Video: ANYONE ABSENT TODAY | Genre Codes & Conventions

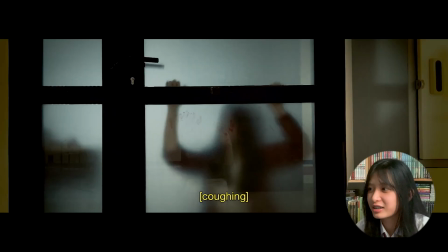You see her with that magenta
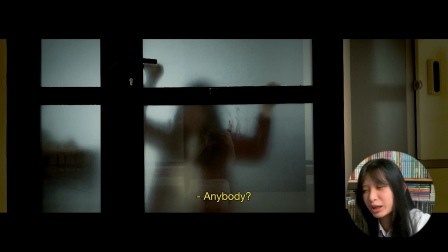Anybody? and knocking on and like hitting on the door and like trying to open it,
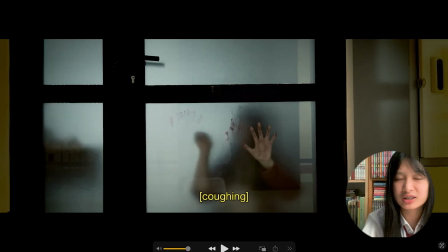Hey! and it's like she's locked by something, and it doesn't mean good.
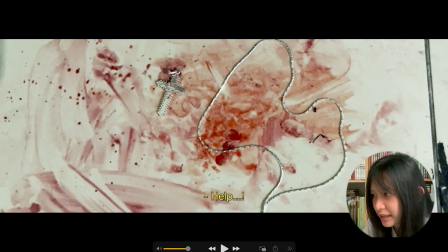The color grading for this is also like a bit darker to compared to the other scenes.
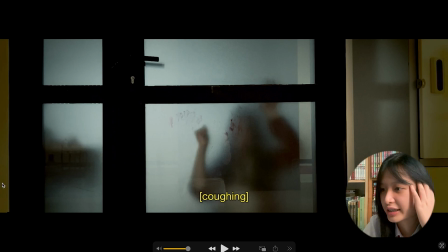I added a vignette, so it creates more of like an airy feeling, and all very high contrast scenes.
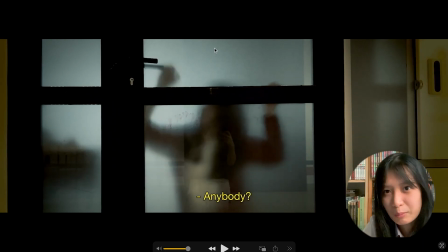And as she goes up, you can see there's someone here, which is actually me. But so someone's like filming, right?
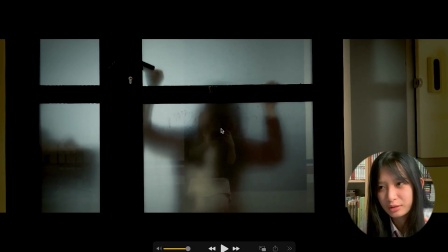The way that they hold the something, it looks like they're filming.
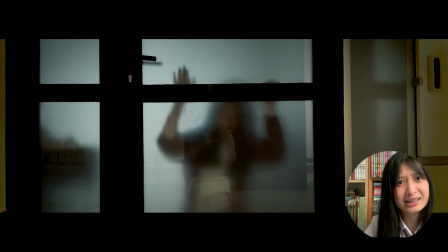Like Haley's literally asking for help, but then why is this person holding a phone and like not helping? Is that like a good sign? Is that a good sign? Is that That's weird, right?
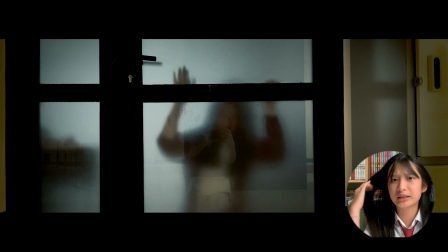A connotation of like the neglectfulness in human nature. Because I've saw news of like accidents online and like people, instead of calling an ambulance or helping, they grab their phone and start filming,
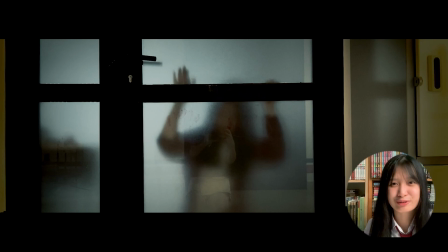which is very neglectful and very bad of them to like not help a person, but instead to grab their phone to capture something and post on social media for attention.
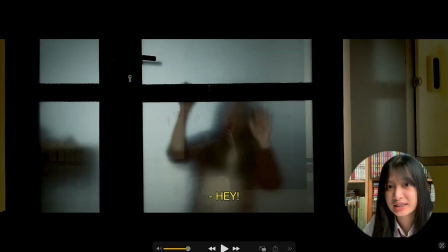And we move to the last scene of a hallway.
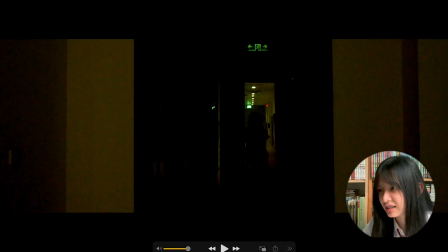There is like it's suddenly dark and then and then something move and it's bright again, like right on speed.
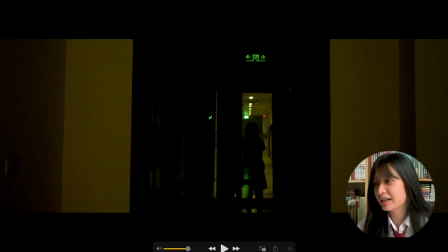The exit, there are a lot of symbolization in here. The shadow, is this a shadow or is this a person standing on the other side? No one knows, right? But what was the thing that just like came off over here?
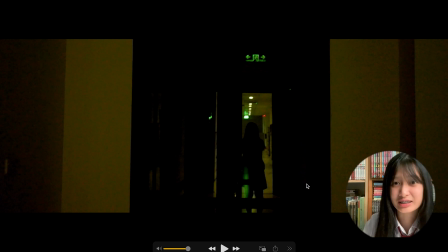Is it like a little finger or like a creature, like a shadow, another shadow? No one's gonna know. It's yellow and green. The yellow, which is like kind of like yellow is like it's a symbolization in those the dangerous signs.
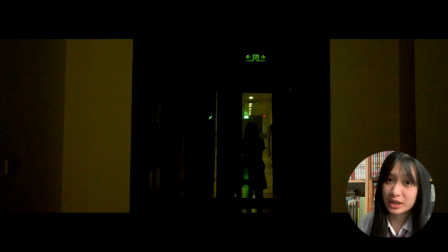So yep, and it's a very dark scene too, which is not good. And the exit scene and the greenness from the exit scene. There's no exit, and I think this exit sign is a nice symbol in my film.
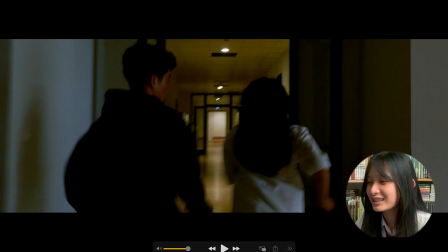So I really like liminal spaces, and I thought it was like a fun thing,
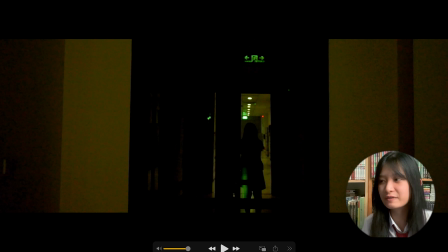like a really cool thing to have, and it also shows a lot about the content.
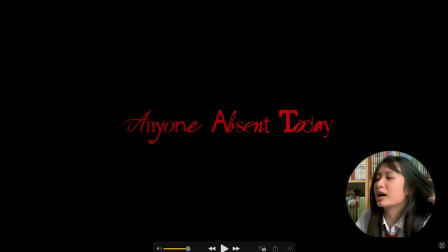Okay, we have the title, which is slowly getting smaller. Anyone anyone absent today is a story that takes place in a school environment.
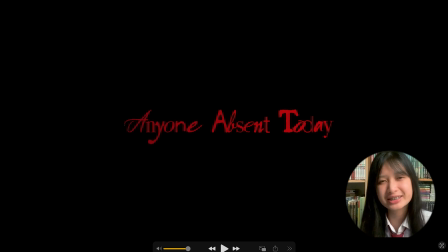So keeping it with like a chalkboard, like a handwritten typeface would create that atmosphere. The letters are balanced, and this is what I came up with. So it's a mix of like handwritten, and there's like serif fonts and like.
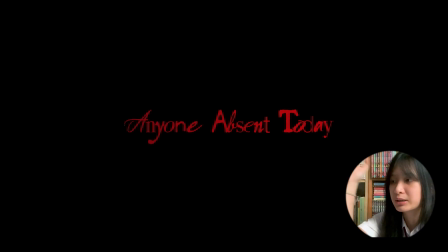And what I'm trying to portray with this mix of typefaces is that, in school we have students and all of them, like no one has the same handwriting.
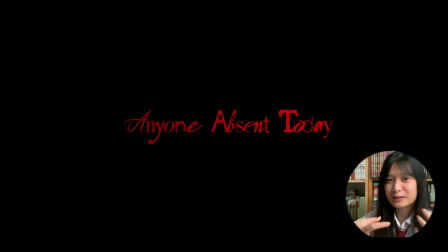So I think that the idea of like this title being written by like many people and not just like one style, I think it's a really nice way to portray this diverse world.
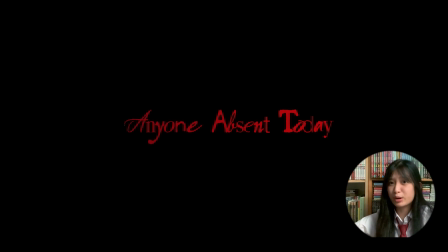And we also have the color, which is, I think this color combo of like red and black is like so commonly seen already, right? And you can see the subtle gradient too. And this color combo, red symbolizes a lot like danger, it's blood, it's death,
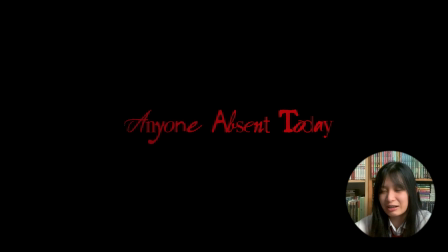and then black is just like depressing and death, and like there's a lot of darkness throughout this opening scene. So it's just no doubt that this is the color combo I will go for.
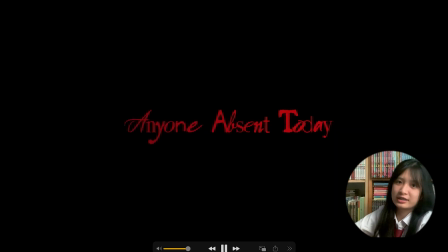It's like a large hit. It's very just knock the consciousness. Oh no, like knock the attention out of the for this is how it appears.
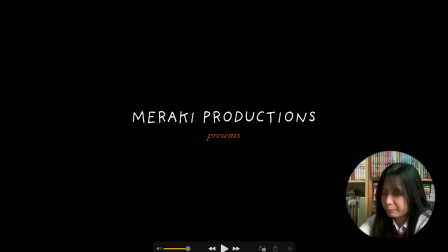So like it appears in between of this black background. I took this inspiration.
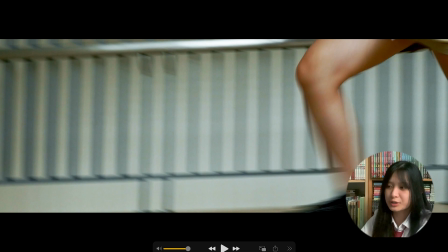I was inspired by Carrie, the modern version. My film, in contrast, these shots are very quick.
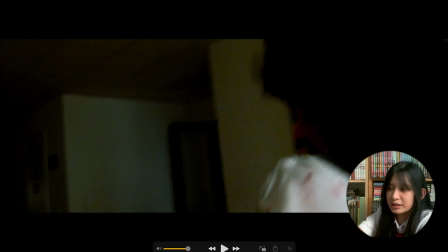So I think putting this and like adding to it, it
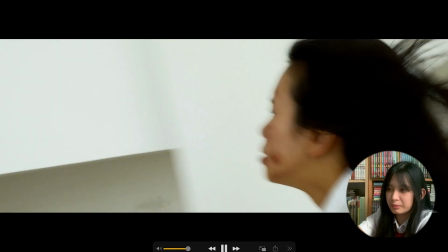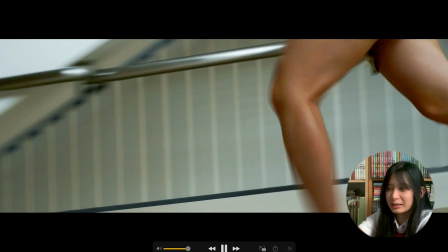makes this title sequence seems more impactful for the fact that they couldn't read, they couldn't like
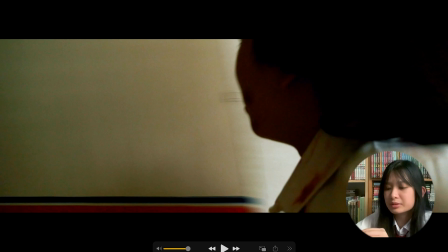no, it may struggle them to read the title sequence even. And so it's like adding to the pace, because like this is a necessary part of the title sequence, right?
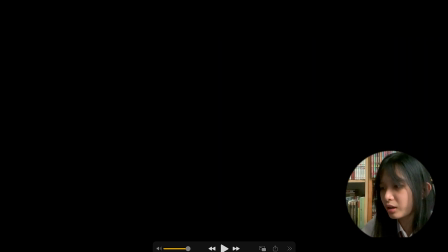But then if I add it like somewhere in between, it's gonna be like slow down the pacing,
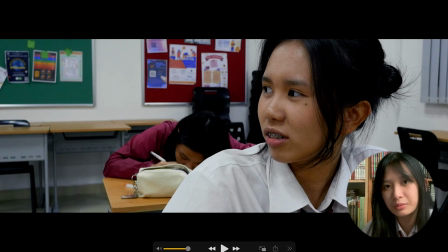which is not suitable for my film at all, considering it's a fast-paced film. So I think this is like a really good decision to do that. So as you can tell from all of the long analysis, you can see that my thriller film, it does follow quite a lot of the codes and conventions of thriller films and like horror films. Did I challenge anything? Firstly, I've already put quite an emphasis on this. My film follows a reverse chronological order. I don't think this is like too unique, but like compared to like all the films in the market, I don't think a lot of films do this. And especially with thriller films, it's not a really good idea to like spoil the plot from the very beginning that he lost because of this, and like, you're gonna recognize all of these hints if you watch the film in like such an order, right? So it's not gonna be interesting. The hero's cycle, the hero's route or journey, that's what people commonly use it for. I think it's a really good structure, and I've built my stories upon that too, my other stories upon that too. But no, it's not unique, and I think it's not gonna be like a very enigmatic and very intriguing opening scene. So I took the risk and I built the story with the reverse chronological order. I don't have much experience writing stories like this, so I know it's gonna be difficult, but I think for the opening scene, for just this 2 minutes, it's done a good job. I think it's done a great job at creating that mysterious world, an enigma for the audience to like. There's so many questions in this opening scene, and I have received questions in my feedback form and in my impression form too.